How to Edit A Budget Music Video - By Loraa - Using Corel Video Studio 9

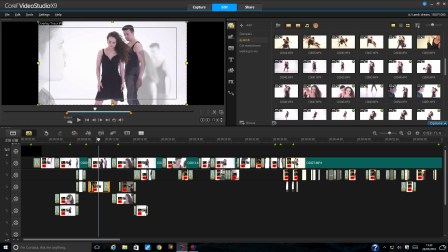But what I've done, this shot in particular, I've first of all made it black and white, which is cool.
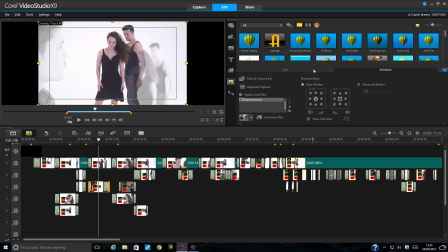I put monochrome on it, and then I chroma keyed it. So I removed out the white, which is quite straightforward to do. I mean, every software is different how it manages this sort of thing. This is how you do it in Corel.
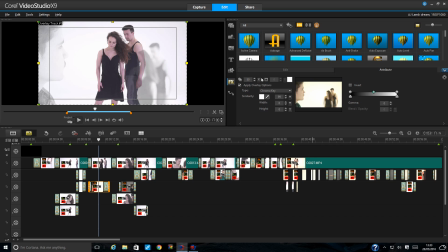You can take your pen and you can identify the color you want to eliminate. Now with this particular video, I faded it right down as well. So once I chroma keyed it, then I faded it. So if I didn't fade it, it would look like that. Because I didn't really want this section. I thought it didn't look right.
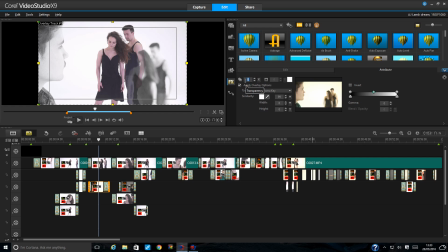So, and I really just wanted it to be almost ghostly. I didn't want it to be so strong in the shot. So that's why I put it up to 50, and you can see it's almost faded out and it's quite nice. And you can also see there's a lot of yellowy oranges there and stuff.
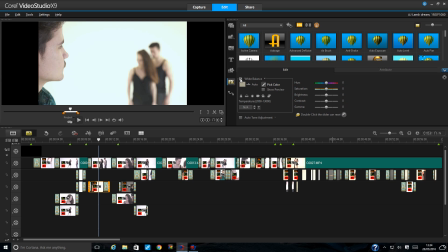And I had to go and fix the white balance. My white balance has lots of different variations in it. By clicking it and playing about with colors, I can fix. It was looking a bit orangey.
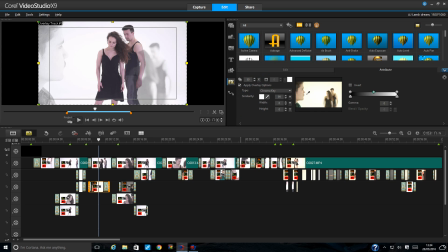So I was able to chroma key it white and remove all this outer edge.
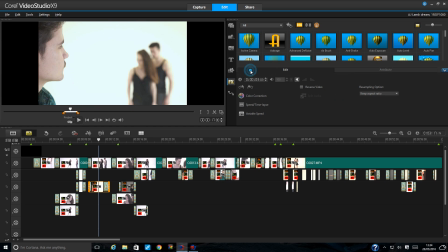I had to fix the white balance as well. So this particular shot, now that's what it looks like.
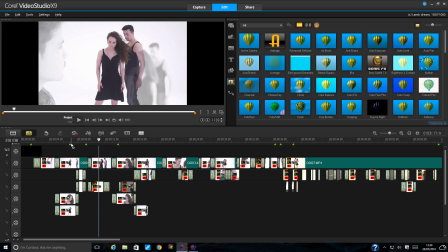Now if I show you another example, if we go to this second shot of the entire video,
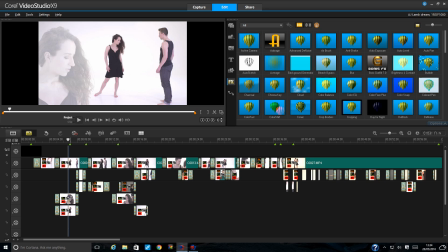so what I did here is I wanted to have the girl in the shot, this close up in the shot. Now if I wanted to, I could make that not be faded, but I didn't want to take away from what was going on here. I just wanted it to be like artistic, if you want to call it.
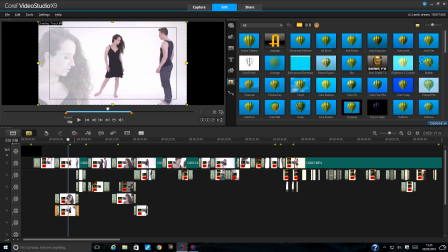But what I did do, because there was an issue with lines, because sometimes this happens depending on how it was filmed, there was an issue with the line coming off this shot, because this shot is moved. I've moved it way over to the left, and this line was really visible in the shot.
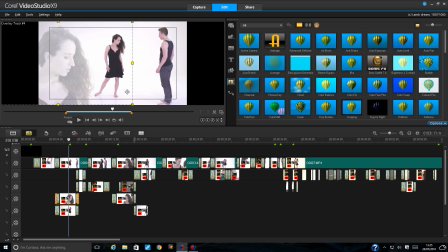So what I did, I had to play around with the chroma key and things like that, but I took the original shot here and put it over it again and chroma keyed it. So then it took away the line that was left from this shot.
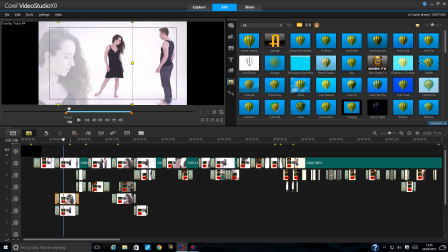So it needed to be 3 shots to eliminate the line that was created off this shot. if that makes sense.
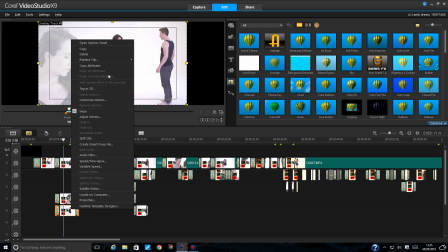I know that sounds really confusing. If I delete this shot out, I'll show you what I mean.
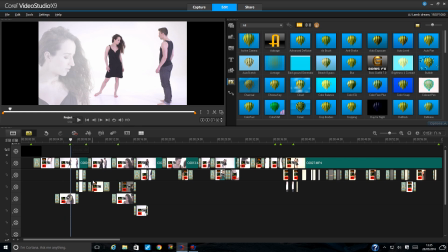You can see it. The line from here, it's hard to see it probably on the screen, but when I expand it, I usually can see it, and it really annoys me. So just to cover my back, hang on, wait 1 second.
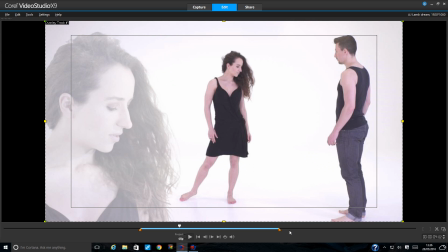Oh, bump. Oh, actually, you can't see it. I don't know why I could see it before. Sometimes you'll see the line, which is the edge of the shot, because I moved the shot way over. I can't see it here.
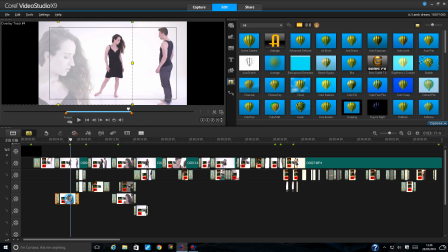Anyway, and that's what I would do. If I can see a line for whatever reason and I can't fix it with the chroma key, so I've obviously gone in and played around with the chroma key,
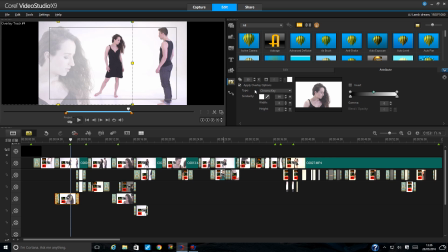so faded it out, played around with the different options to get rid of all this white.
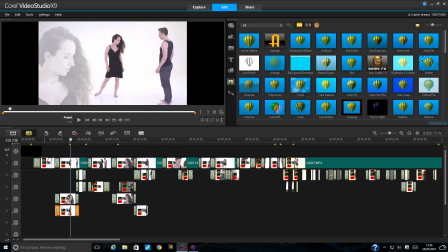Then that's what I do. I add an extra shot. And this shot is also been chroma keyed.
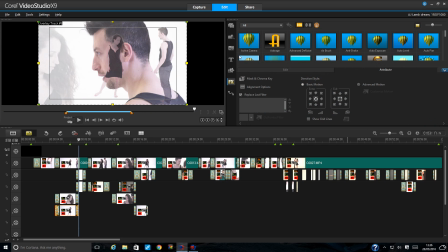It's not like, how to explain? It's also been chroma keyed. So you can see when it starts to go into the next shot, it's coming up there and it's overlaid it.
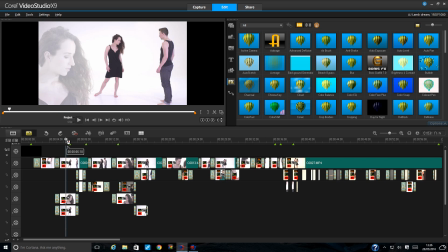But it just means it's much clearer. Oh no, the other reason, I've just remembered why I did that. What I find with this software sometimes is when you overlay something,
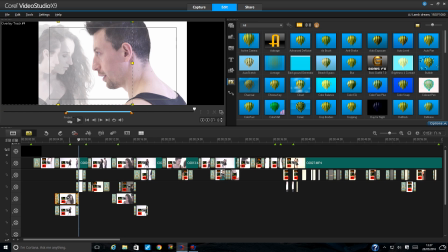like, you know, a shot, like that particular headshot, if you overlay that headshot,
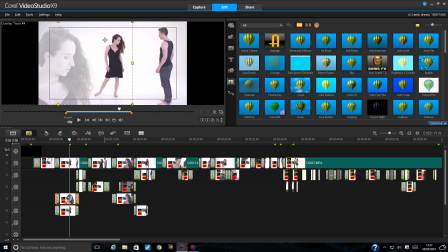it sometimes doesn't eliminate all the color.
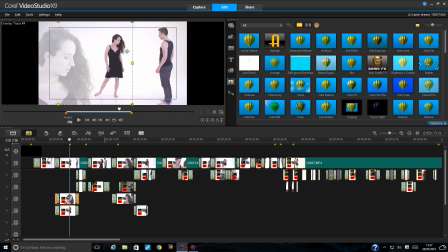So obviously there would be a line, but also what it can do is actually fade a little bit of this person or whatever is there. So if there's not a line, and sometimes if it wasn't filmed well, because if you need your lighting to be perfect and your camera skills to be perfect, then sometimes I find that this can be faded.
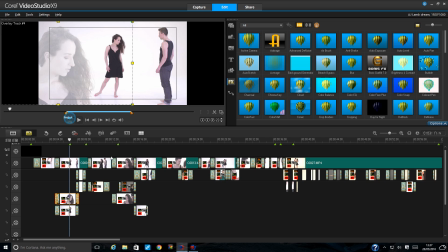And that's why I put the secondary shot on top, to make sure that she's not faded in any way. It's just a very simple trick. Sometimes you have to do it and sometimes you don't. You'll find I've done it in some places and not in other places. It just depends on the shots that I'm using and how they've been filmed and the lighting.
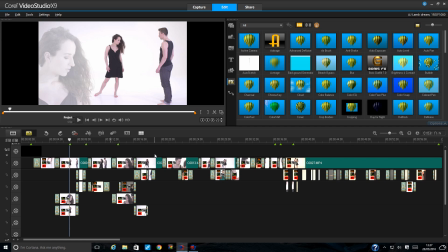So if you continue on, so I wanted to create these overlays.
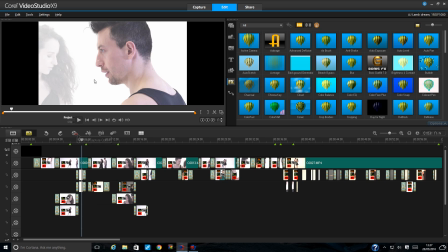So I did them a few times. This shot again coming in with her, just kind of like she's faded, not quite there. And then this particular shot here was quite a difficult one. This shot that I used is actually her dancing.
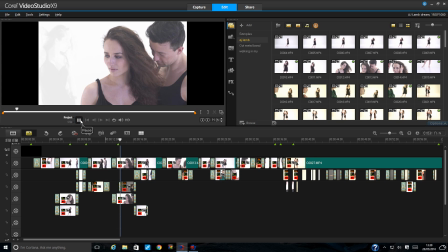So let me just play it for you for a sec. You see her dancing?
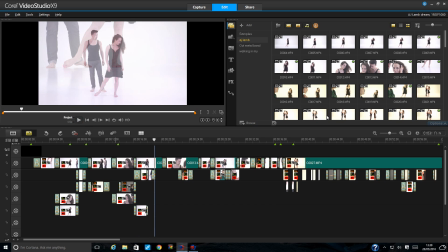See the love. So what I wanted to do there, and this wasn't easy.
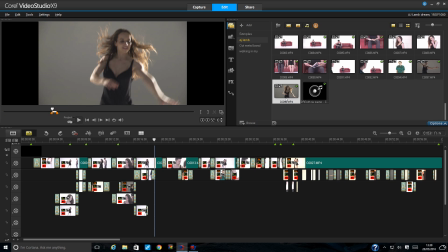For some reason, they didn't do it. She was just doing freestyle dancing, but they didn't film it on a white background. What they did was actually dim all the lights and make it dark. So in fact, when you see the shot, she's actually dancing on much darker.
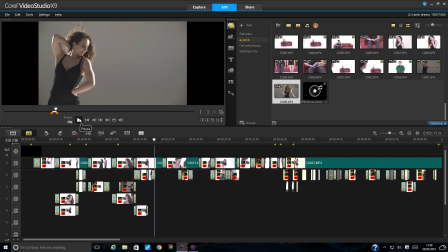It's actually on the white background, but they reduced all the light and therefore it made it look grey when it was filmed.
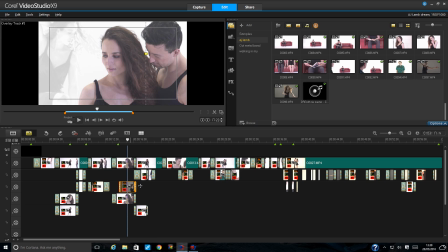So the only way for me to edit that out was obviously when I chroma keyed it.
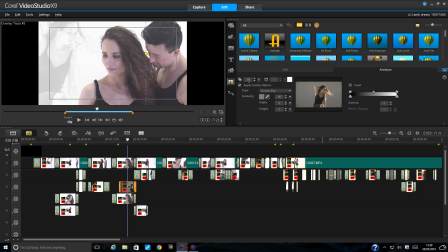Obviously I removed the grey as best I could, and then I had to fade her down, because what I found was that she started to look a bit, it didn't look nice. She almost looks animated or something, and I just didn't really like it, so I just faded it out.
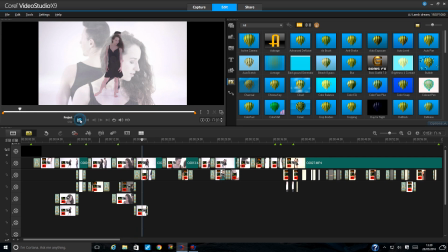I don't know, it's okay. It just doesn't work with the whole video.
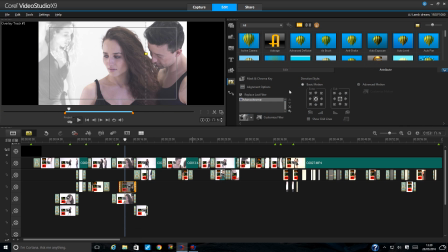I think it being a theme throughout is that it's faded is much better. So if I just put that back, I just go undo. You know, I want it to be there, but I don't want it to be so noticeable that it takes away from the main story. So what I want to do, and then obviously because I overlaid it with an extra shot here as well, just so that it wasn't so bad with the lines and things like that. Now, what I'm probably going to do is probably bring down a bit of the gamma and stuff in some of these shots, because I find that they could just be a wee bit sharper and a wee bit more interesting.
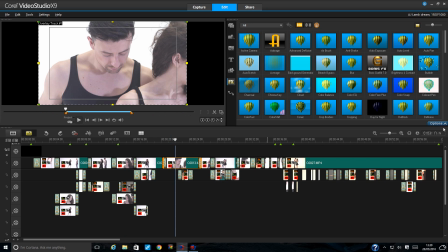But I'll do that later on when I've decided on what I'm doing,
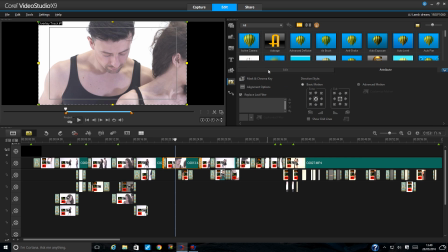because once I decide what I'm doing, I can easily copy and paste the attributes once I change attributes. So if I'm changing the gamma and I want it just a little bit, see, wow, it just makes such a difference, you know, doing something like that.
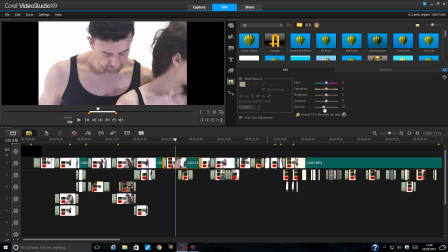To me right now, it looks kind of bland and faded, but if I drop it down, you know, there you go, you got gorgeous sharp. I mean, the white of his skin is now different, and you can see the two.
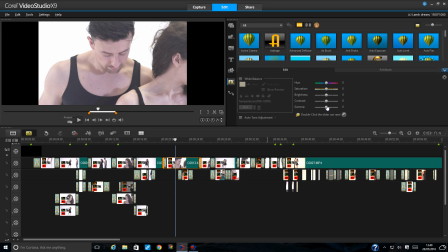I'll just put that back for now because I'm not doing that right now. Then there'll be things I might maybe want to do in effect.
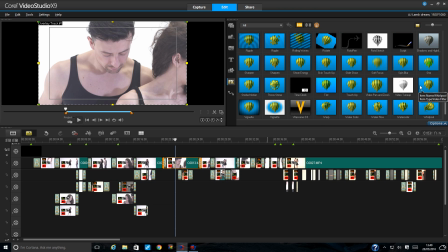if we go into tinting, I mean, I can do tinting, or I can do like a film color effect.
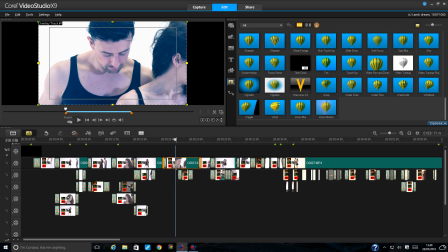So if I do tinting, just for example's sake, I'm just going to do a quick one. There's lots of options you can do with tinting.
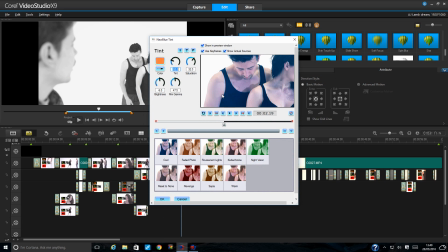You can do obviously blue, you can do warm colors. Just depends on the style of the video you want to go for.
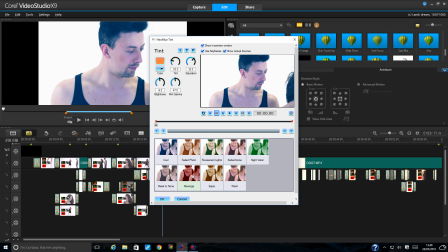Cool is quite nice actually. It looks really good, and you can play around and do silly stuff. But or you can just go for the natural sort of look, and you can play about with it. You know what strength you want it to be, how warm you want it to be, the saturation to the gamma as well.
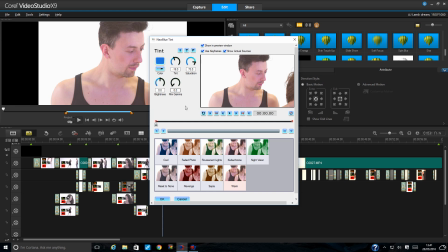So it just depends on the look of the video.